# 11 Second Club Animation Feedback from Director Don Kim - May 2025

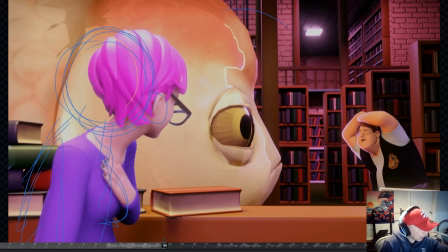(8:31)
You do have her stagger backs, which is great.
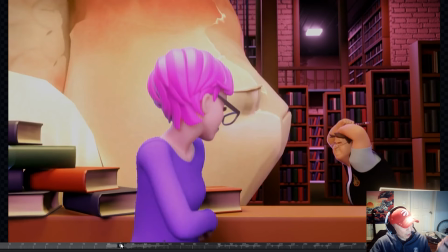(8:34)
So you have her start a little bit more center, which is great because then your eye is kind of directed toward and you're following her as she's like staggering back, and she's in the foreground too.
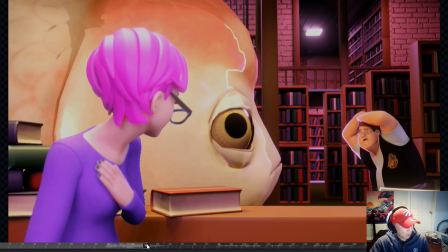(8:43)
So that definitely helps with just making focus on her as well. But when she settles at the end here, maybe just have her a little bit further over. So now we're focused back on the fish, and we're focused a bit more on him too. Maybe also he shouldn't be so far over to screen right.
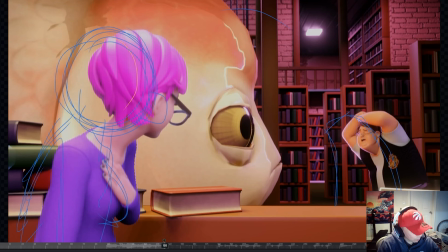(9:00)
Maybe he settles like here somewhere, right? Again, just trying to keep everything that's important sort of a bit closer to the center so that your eye is drawn to that a bit easier instead of him being so far to the right.
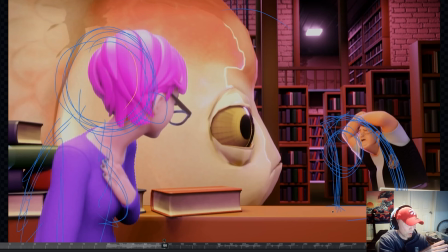(9:15)
Because now the focus should be on him and the fish. So when the snap pulled out, this big fish, got huge, and then you see the librarian react, and now we're back to the magician realizing what he did, right?
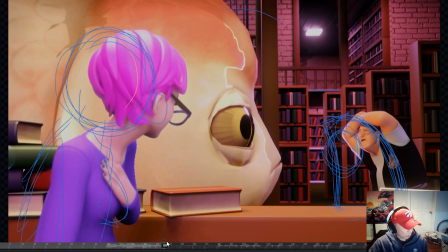(9:34)
So then you have this bit here where he's totally shocked, and then he looks over at her because he heard her gasp.
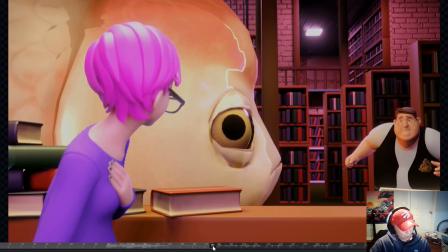(9:42)
So now we're focused back on him. So you can see how when he starts to run toward the camera, he's getting quite cut off here on the right. So if you had him a little bit further to the left, you would keep him a bit more
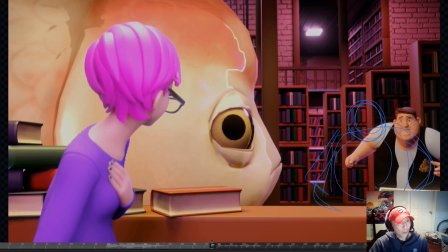(9:56)
balanced in the frame, right? That will just help with with clarity as well.
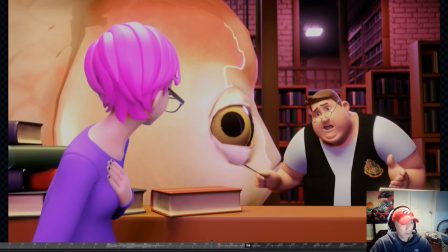(10:04)
I think also maybe what you should do is when he comes toward the desk here, he should probably settle a little bit closer to her. And he could be a bit bigger too.
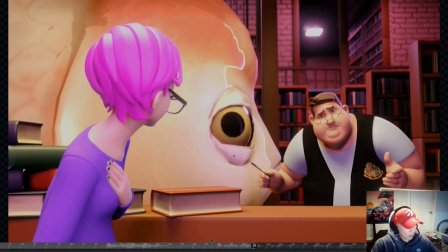(10:17)
I think it's okay if you overlap the fish a bit more at this point, because now the fish is of lesser importance in terms of like what's happening at this moment. Now this moment's about him being very apologetic to the librarian. So you don't have to have the fish fully in in the clear.
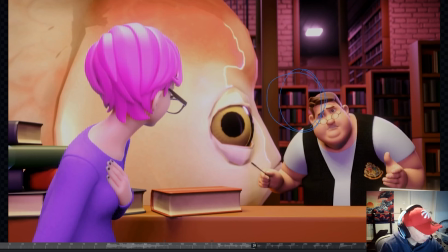(10:35)
So you can actually have him, I think you can have him settle closer to the table, right? Like this. Because I think you want to make it feel a bit more like he's a bit more earnest in trying to
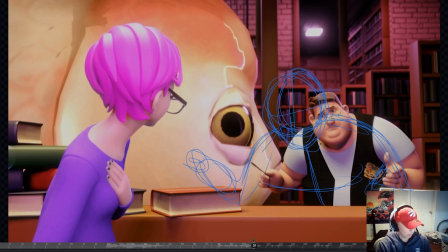(10:56)
seem apologetic and trying to make amends for what he did. So him coming closer, maybe leaning forward a bit more toward her, looking a bit more sheepish, which just to help sell the acting a little bit stronger.
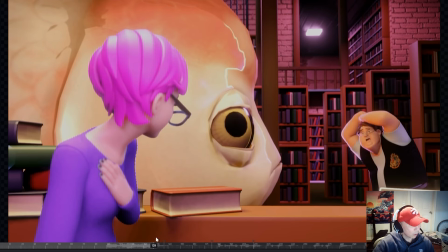(11:15)
And then with her, when he comes, okay, so the one thing I was going to say is I like how she staggers back here, but when she settles, what I would suggest is maybe have her continue to kind of like breathe hard. Like, she's startled. So she's trying to catch her breath.
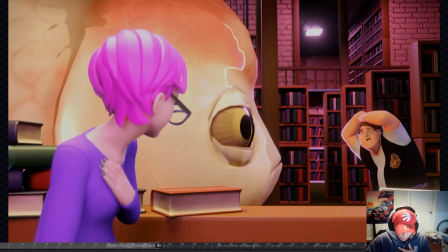(11:35)
So she could just be like, and then she could be starting to slow in her breathing toward the end, right? But initially she's kind of, a bit more taken aback, more startled. So she's kind of breathing a bit heavy.
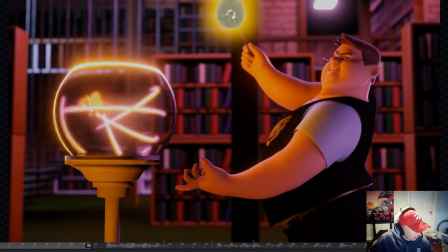(11:50)
And then instead of her just like looking in one direction, because right now she's just kind of looking over here the whole time, maybe at the eye of the fish.
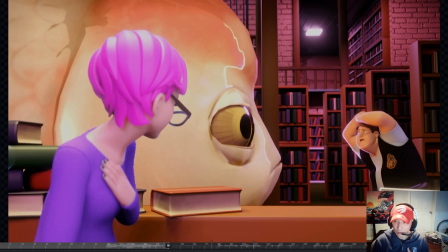(11:59)
I think she should be kind of like looking around, like, she's just something really crazy just happened. So she'd be more startled in that she's trying to take everything in. So you'd be kind of turning her head, kind of looking at the fish like from all angles, seeing what distraction it created, right?
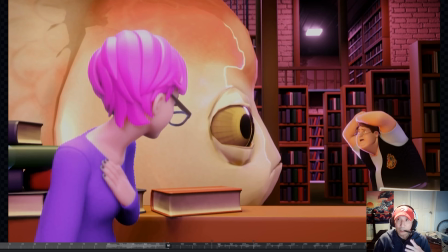(12:16)
Initially, breathing hard, startled. And then after she's done that, then she can turn and look at the student, right? So you gotta make that very apparent that she kind of, maybe she leans forward or something, or turns her head very distinctly,
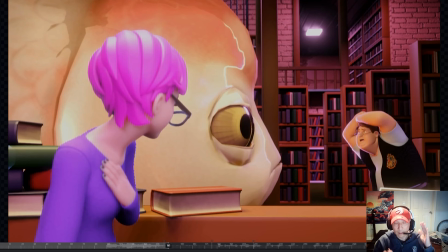(12:29)
that she's like looking at, she's focused on the student, because now she realizes, she put two and two together, he caused this, right? So then she's kind of turning at him.
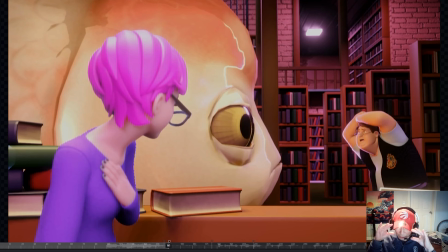(12:39)
You can maybe like, I know it's kind of a 3/4 back, but you can like narrow her eyes, lower her brow to make it look like she's angry, right? So even from that, 3/4 back angle, you can kind of still see that she's showing him an expression, right?
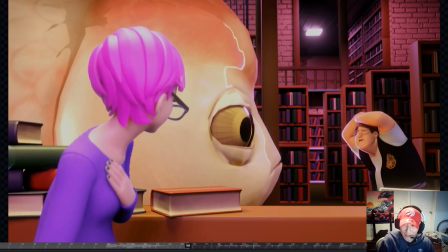(12:54)
And that's when he kind of looks at her, right? And then he realizes she's really pissed.
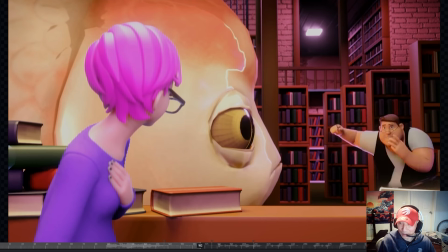(13:01)
So now he runs up to apologize, right?
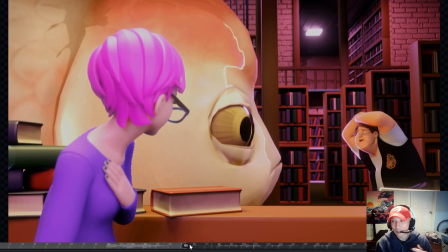(13:05)
So I think that will help to, again, sell that dynamic between the two of them, so it doesn't feel like he suddenly, gets apologetic, without it feeling motivated enough, right?
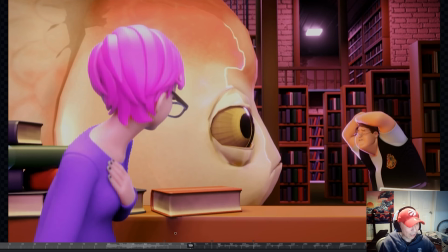(13:20)
I think there is, enough in the action and the dialogue to kind of sell that he feels sorry, but just to push that a bit further, that she's like reacting toward him, and then you can tell that she's upset.
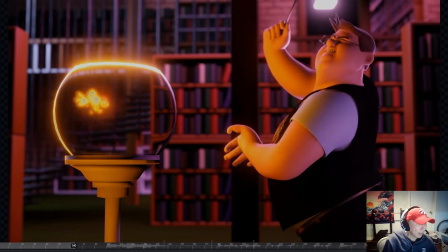(13:31)
And then he comes over. Like I said earlier, with the fish kind of growing and it kind of gets a bit too big,
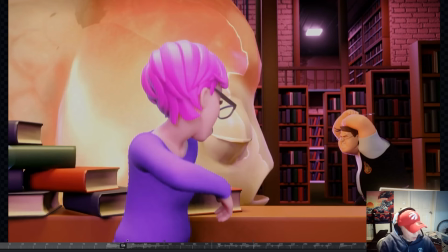(13:40)
like it overshoots and then snaps back, causing him to stumble backward.
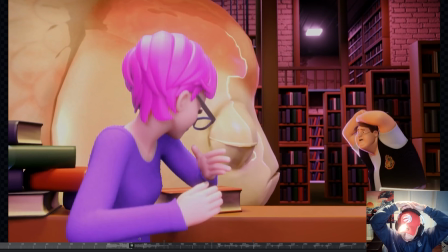(13:44)
What you could do is, instead of him having his hands over his head like this, which just, it feels a little bit like unmotivated. When you do that, it feels more like something's falling on your head. You're trying to cover your head, protect yourself.
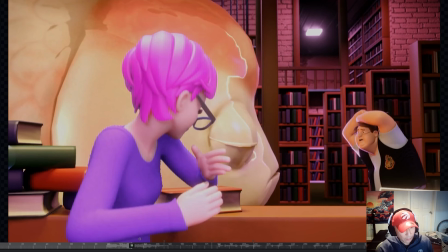(13:56)
So it doesn't really feel motivated that he would put his hands over his head. If anything, I think he would put his hands in front of his body like this and stumble back. So if we had the overshoot of the fish, it pushes him back, maybe his hands in front of him. He stumbles back a bit.
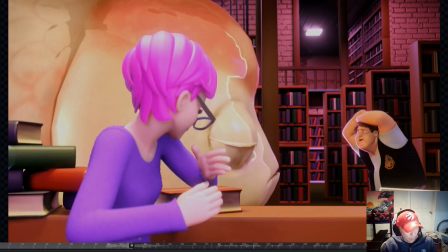(14:12)
And that way it feels a bit more related in terms of like what's happening physically, how he moves his body. So I think that would just make it feel a bit more natural.
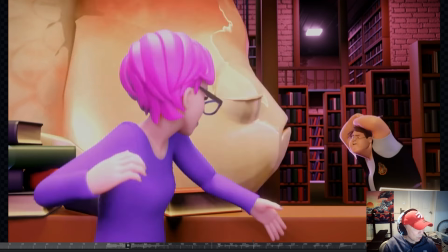(14:24)
And then I feel like his glance to the librarian here when she gasps,
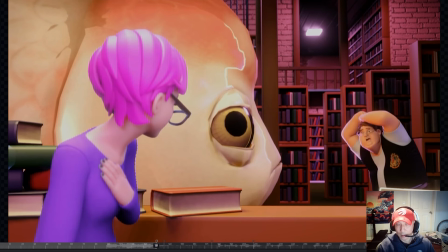(14:30)
I don't think you should hold it for as long, because again, like the focus should be the fish right now, because he wasn't expecting this to happen. So it became huge. So he could glance at her, right? Because he hears a gasp. You hear a gasp, you want to see what that is, right? But your focus is more on the fish.
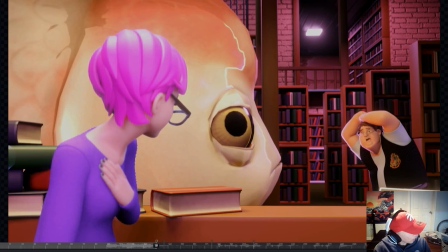(14:47)
So it'd be more of a quick glance instead of him kind of staring at her for a second and then looking back.
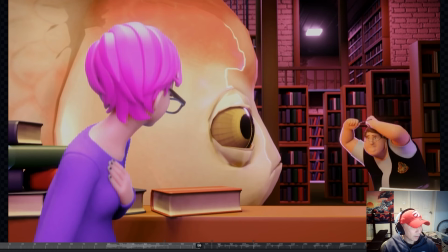(14:53)
So I'd keep the attention more on the fish. But then after he's looked at the fish the second time, like after the glance,
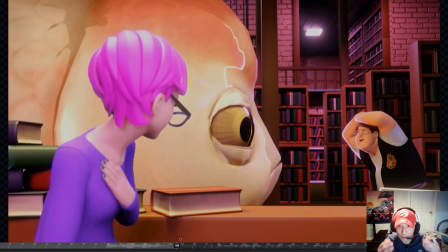(15:00)
and then he's absorbed everything that's happened, then he can start to think about, oh, now I can tell that she's mad, right? And that's when you should have a bit more of a thinking moment before he goes to run up to her. Because right now you have a little bit of it there, but I feel like you can push that a little bit further.
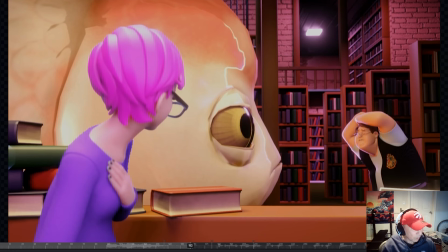(15:19)
Maybe have it just a little bit longer, and then maybe just change his expression a little bit more. Make him feel, because right now it's still shock, shock, shock. But just have him like maybe lower his brow, squint his eyes a bit or something.
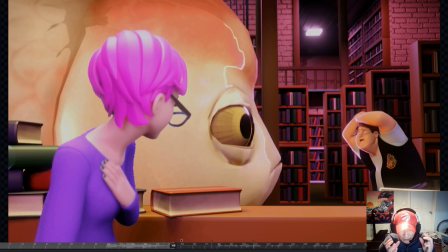(15:33)
Maybe he has a bit more of a like a closed mouth. So it just feels like, he's realizing that she's angry at him, right? And it's uncomfortable. But I think you need to push that just a little bit further.
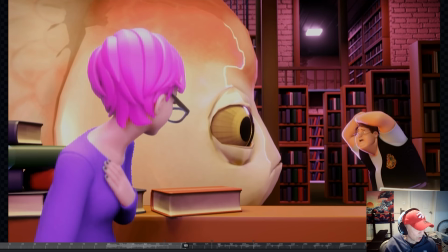(15:49)
I felt like the transition from this pose to this pose, this pose to this pose felt a little bit too even, maybe a little bit too simple. I think you just need something there to help with him feeling a bit more anxious.
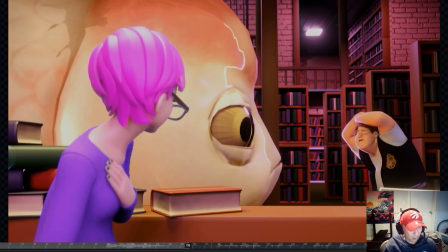(16:07)
I'm not exactly sure what that should be, but it would have to be something subtle. But right now, it just feels like this transition is a little bit too simple and a little bit too even. So it's not really feeling like he is getting, feeling more anxious before he goes over to talk to her.
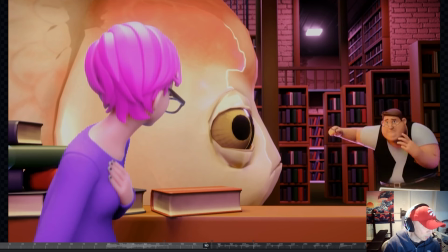(16:24)
So maybe think about this moment, this transition a little bit more.
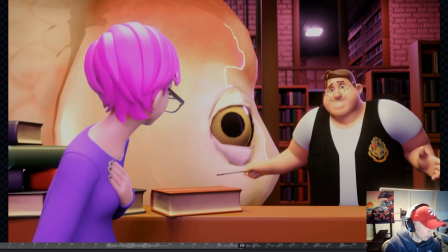(16:32) Oh, I'm so sorry.
I like this initial gesture. It's really nice.
Oh, I'm so sorry.
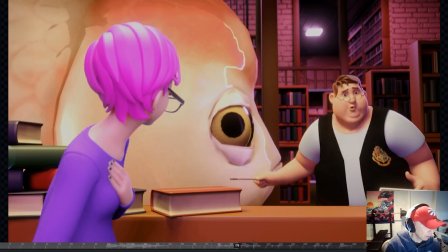(16:38)
I like the contrast there. You have the arms come up, the head come down, and then you have the nice opposing forces there with the head going up and the arms going down. That's nice.